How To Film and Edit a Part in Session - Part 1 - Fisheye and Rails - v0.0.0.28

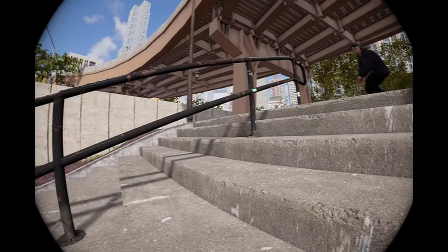So this camera angle is probably a little bit better, but both are valid.
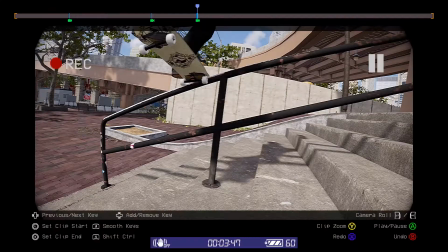Both are valid. There's numerous ways you could do this, right? And even at the end, you could probably move it over a little bit more.
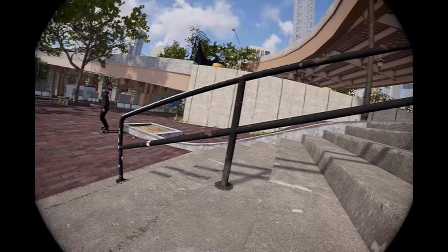Bam. See, very simple, right? So we're pretty low. We're not super low though.
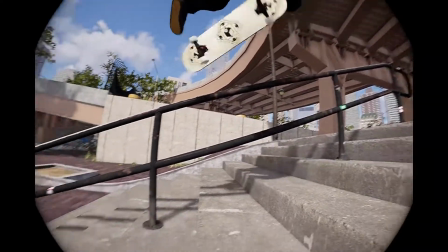And the reason we're not super low is because we want to capture that spin and the catch to the Noseslide there.
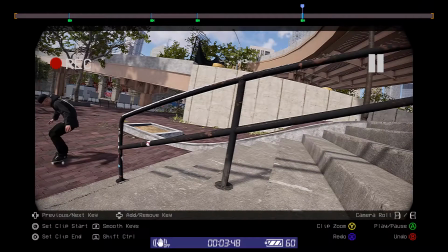Okay. So you're not always getting super low for these tricks, but you want to be under it for sure.
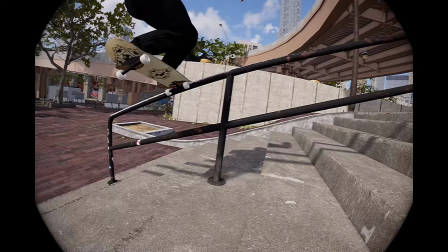Because look, when it catches the Noseslide, we can see almost the entire board.
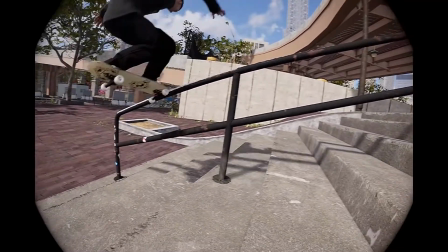We can see the whole rail in the shot, which is very important, and all the stairs, right?
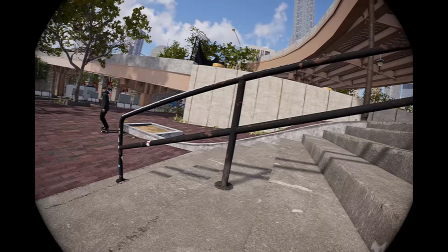Great. Okay, so that's perfect, right? Alright, moving on.
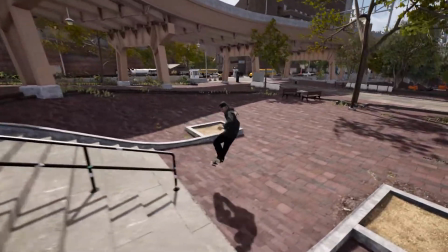Okay, so for our next trick, we're going to do a blocks. Right, so from one side over there.
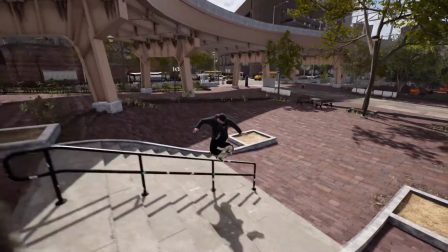So what do we want to see here? The board. Right.
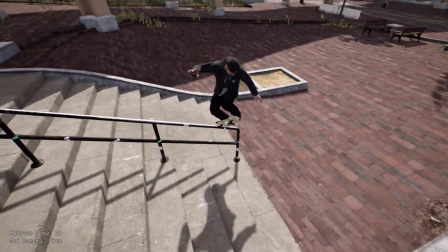So we'll turn our montage on and we'll rewind it a bit and find our money shot,
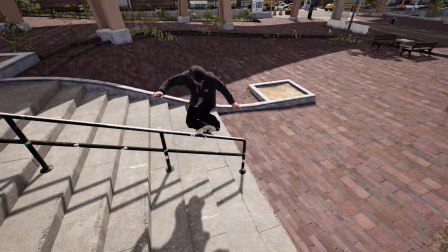which is right kind of up there, I'd say.
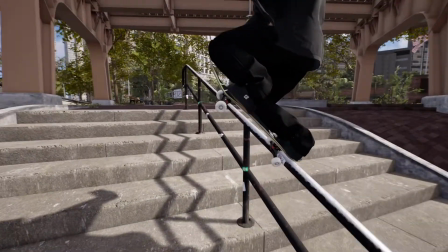Alright, so looking here, you can see his ankles are completely broken and fucked up, and that just happens.
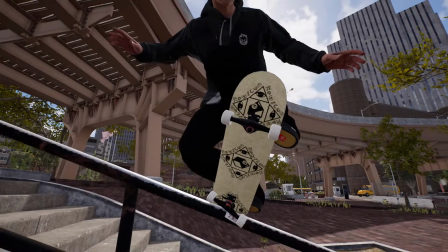There's nothing you can do about that. Okay, so it doesn't matter for this shot because we're going to be about here.
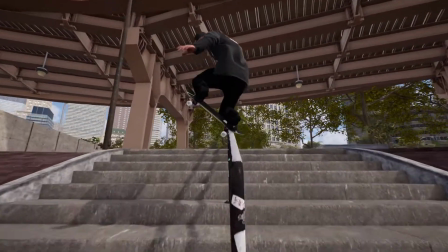You don't notice it so much. If you were going to film it from over here, though, you can see how fucked his ankles are going to be.
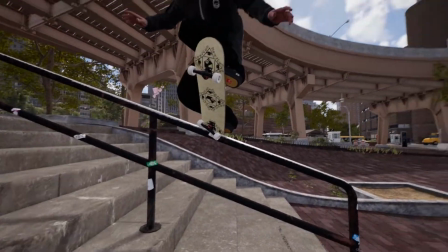This doesn't always happen, but it seems to happen on this rail quite a lot. Anyway, it's just something you have to deal with.
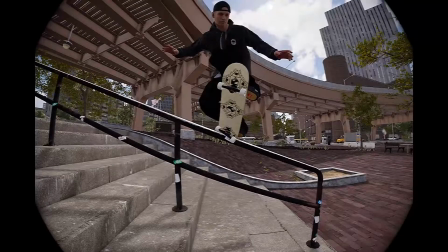So go into the fisheye and we'll find our spot.
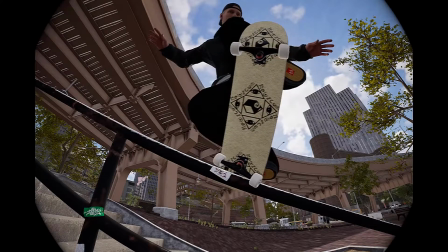Now, this isn't exactly the spot, so we want to go a little bit over to where that wheel.
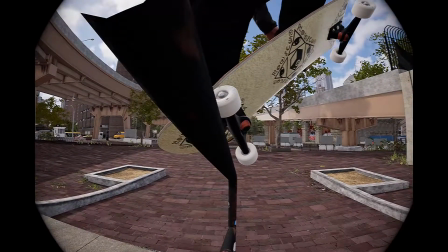So I could have done this better and gotten the wheel a bit cleaner, but it's okay.
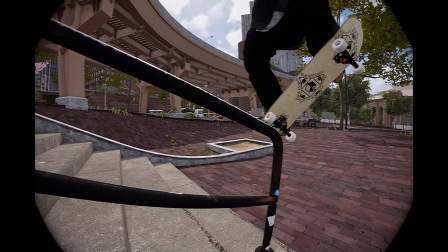That doesn't look like it really levels out. Anyway, for the sake of this clip, it's fine.
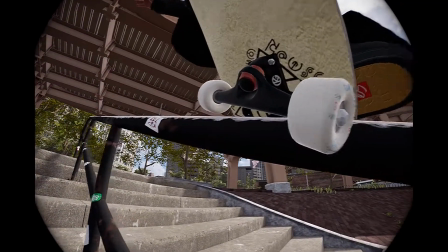Normally I would redo this whole trick and get that wheel over like the other wheel is, right?
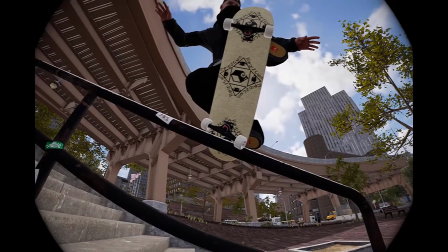Make it a lot cleaner. But anyway, let's move on. So again, we want to get that rail in the shot.
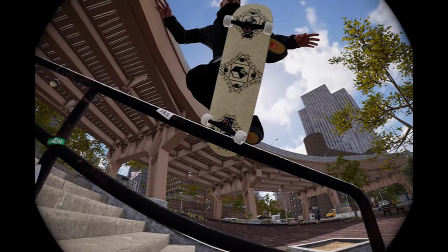And because it's a nice blunt, we want to showcase the angle of the board, right?
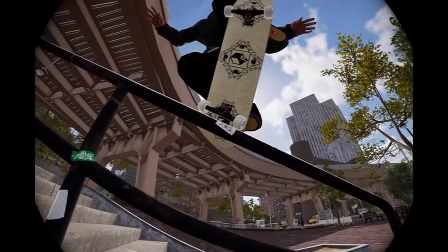Maybe we'll just go back a little bit. About there.
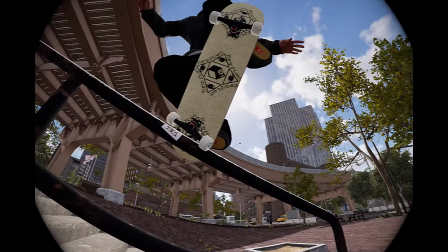Okay, so we want to be sort of facing the direction that the board is going to go,
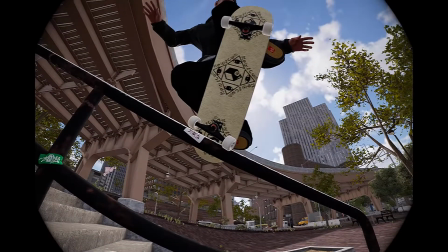but low enough so we can see the whole rail and the angle that the board is on. And we're going to place our money shot keyframe there. Cycle back to the beginning.
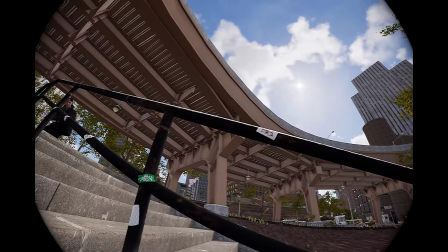Tilt the camera and get our beginning. And we're going to go boom, and we're going to find our landing.
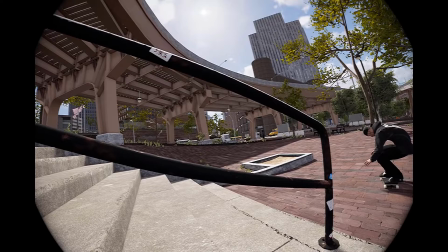And we're going to put the skater on the edge of the screen, tilt to the right slightly, and keyframe.
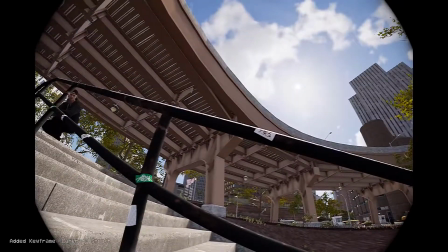1, 2, 3.
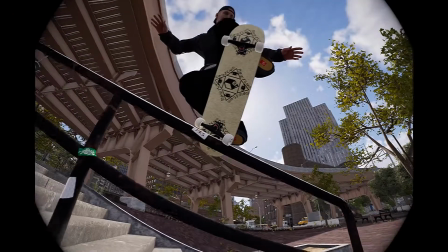Very clean. Now you could kind of go back a little bit more if you wanted to.
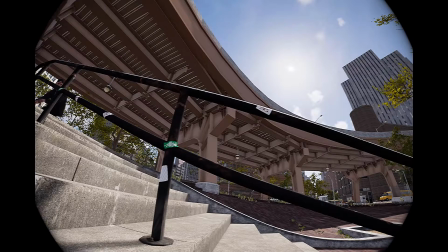Okay, so continuing on, we have our 3 keyframes. And this is a very cut and dry trick. You don't need any slow motion for this at all. Now, even if you had like a kickflip coming into this, I would not slow it down at all.
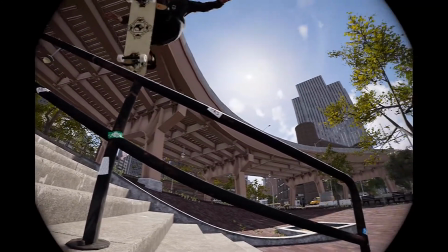Because the kickflip can clearly be seen and isn't really worth capturing in slow motion.
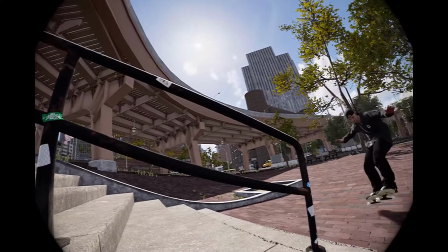Right? If you were to do a trick out of it, you might get a bit lower on the rail.
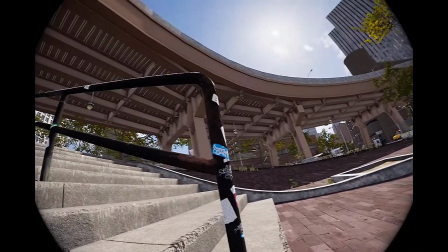So if the trick was coming out of the blunt, put the camera closer to the end, like about here, right?
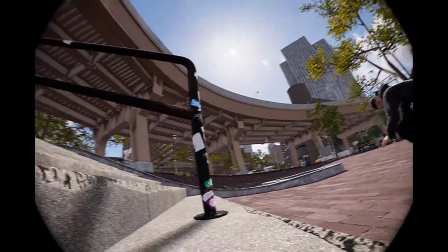Like probably a bit further back so you can see. Okay? Very, very simple.
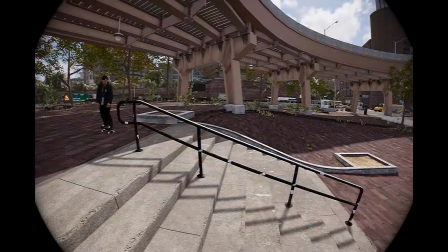Very simple. Okay, so we have our trick in and our trick out.
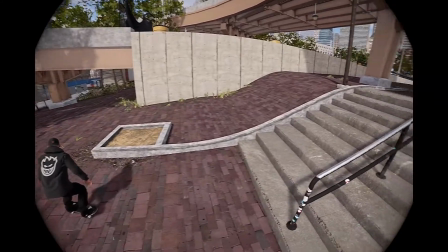Okay, so it's a 5-0, it's great. So we're going to put it about here.
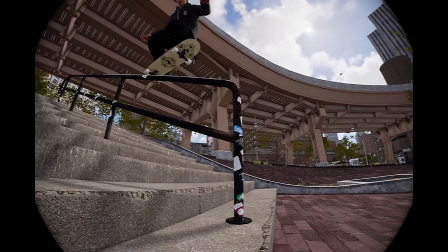Because we want to see the whole rail, and then we want to see the trick out.
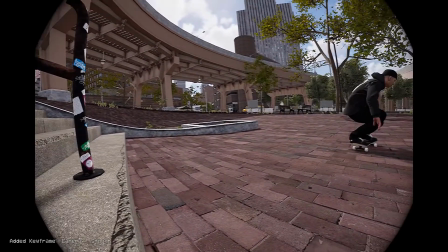Very important.
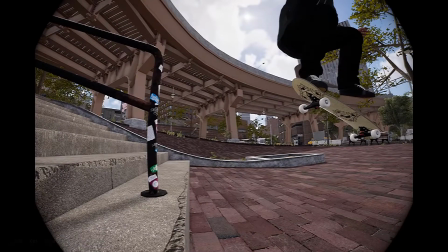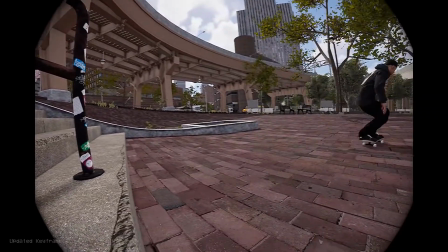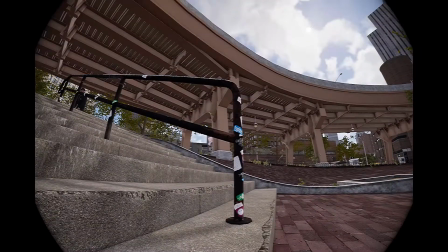Now for the sake of this trick,
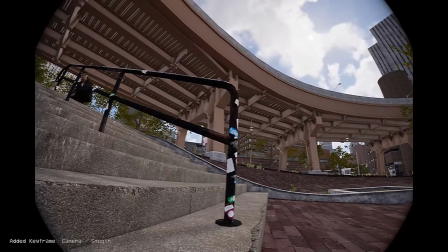we're going to tilt it a little bit more at the end. See the camera movement?
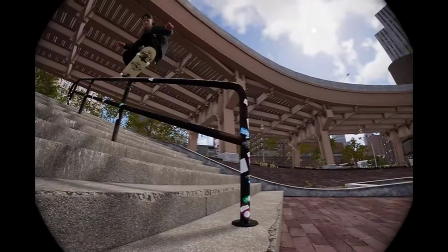This is what we want to go for. Okay. So we're seeing the clear, everything is very clear.
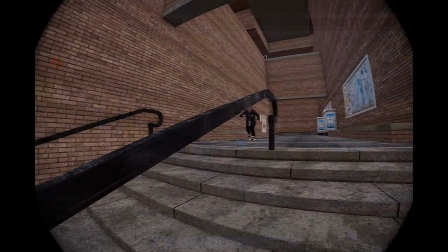And that's because we're back. Alright, so here we have an Overcrook.
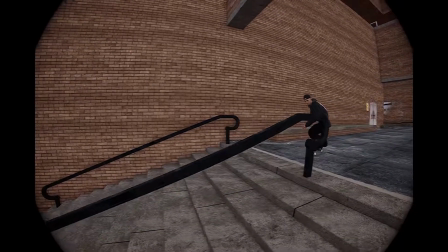Very simple trick. Now recording it, you want to be on the other side, right, from where he starts.
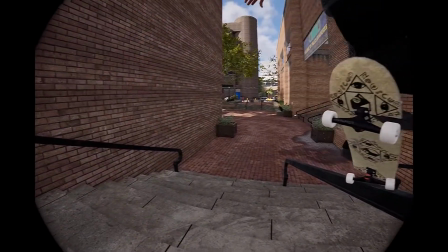The side where the crook is over, the back tail is over the rail, like this, from this angle, right?
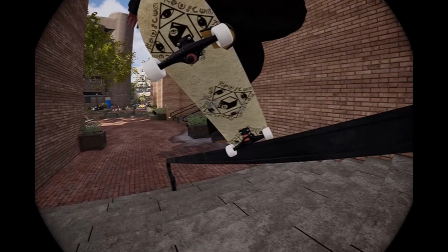And we want to capture the crook. We want to get pretty close, not too close.
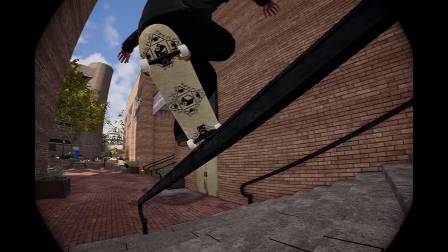So this is a pretty good spot. Okay, so it's kind of centered, but not exactly centered. What is centered is the rail. Okay, you can see the whole rail. Maybe even there would be the spot.
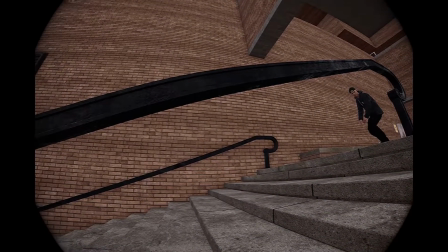Okay, and then we're going to capture him on the other side. Tilt the camera to the right.
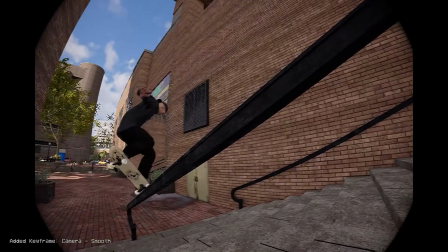Follow it along, right? So we want, and then slightly just tilt it.
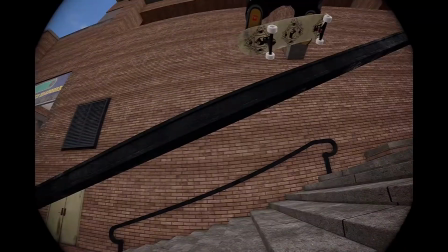Okay, so the reason we're not too far away on this one is because we want to see this. We want to really get the angle of the crook in.
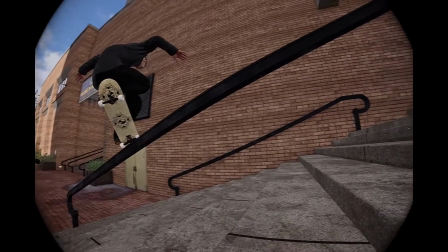And if you're too far back, you know, it just doesn't look as clean.
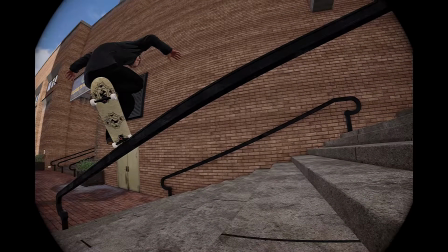It looks okay.
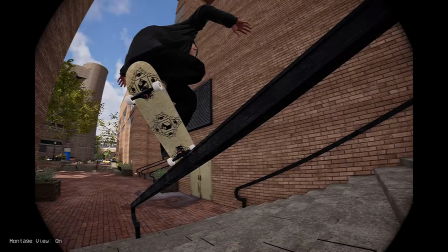It doesn't look bad or anything, but getting nice and close for a crook just really brings it to life.
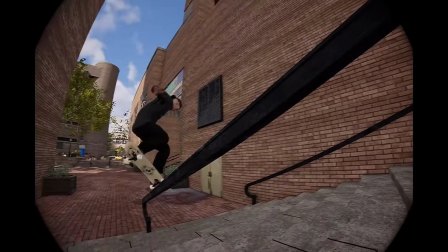And you could probably,
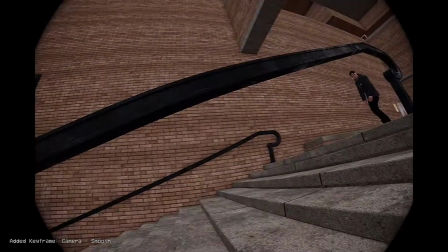if you wanted to, get a little bit more of the board in before he hooks on with the crook, right?
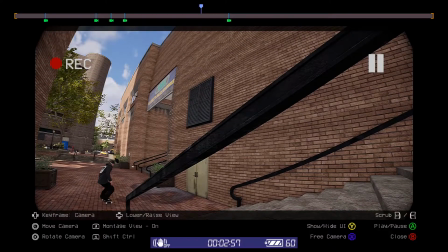Yeah. So there we go. 1, 2, 3, 4, 5 keyframes. And you could probably do it with less if you wanted to.
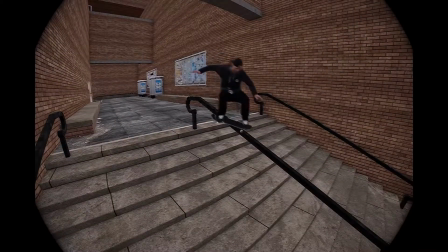Very simple. And with your standard crook, again, you want to be on this side, right?
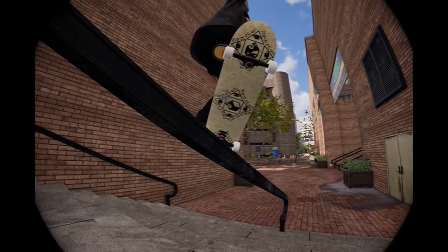So in this case, you want to see the same kind of thing. Very simple.
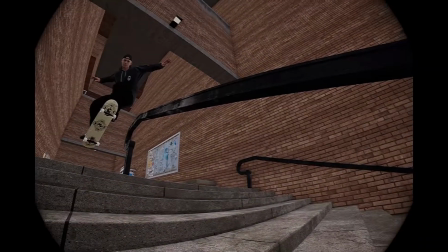Very simple. In this case, he's going to come from the same side as you are.
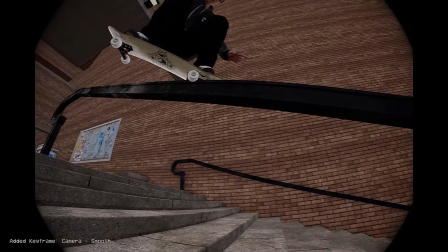So you kind of have to follow that along.
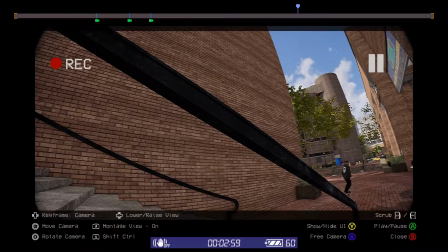See? Straightforward. 3 keyframes.
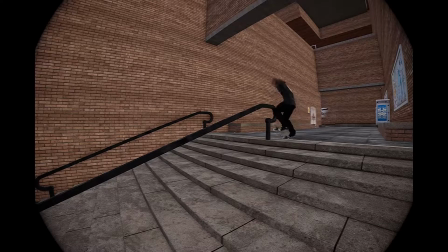Okay, so now we're going to do a 50-50. Okay, so it's a kickflip, 50-50 with a small nollie out.
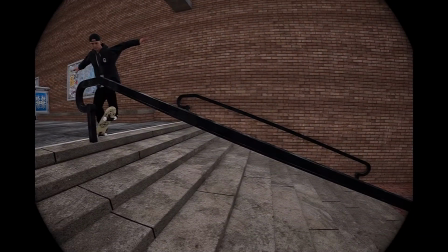Kickflip, I can't remember. Yes, it is. Okay, so kind of like a Smith and a Feeble, you kind of want to be beside the rail,
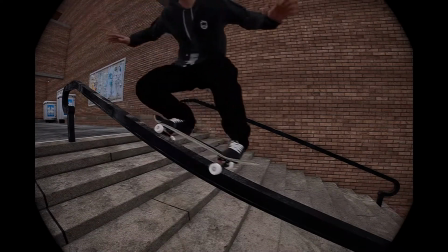and especially with the 50-50 because that's really what's happening, right? The trucks are sitting nice and level, and that's what you want to capture, right?
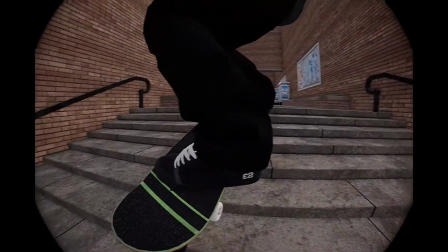So there's a few different ways that you could film a 50-50.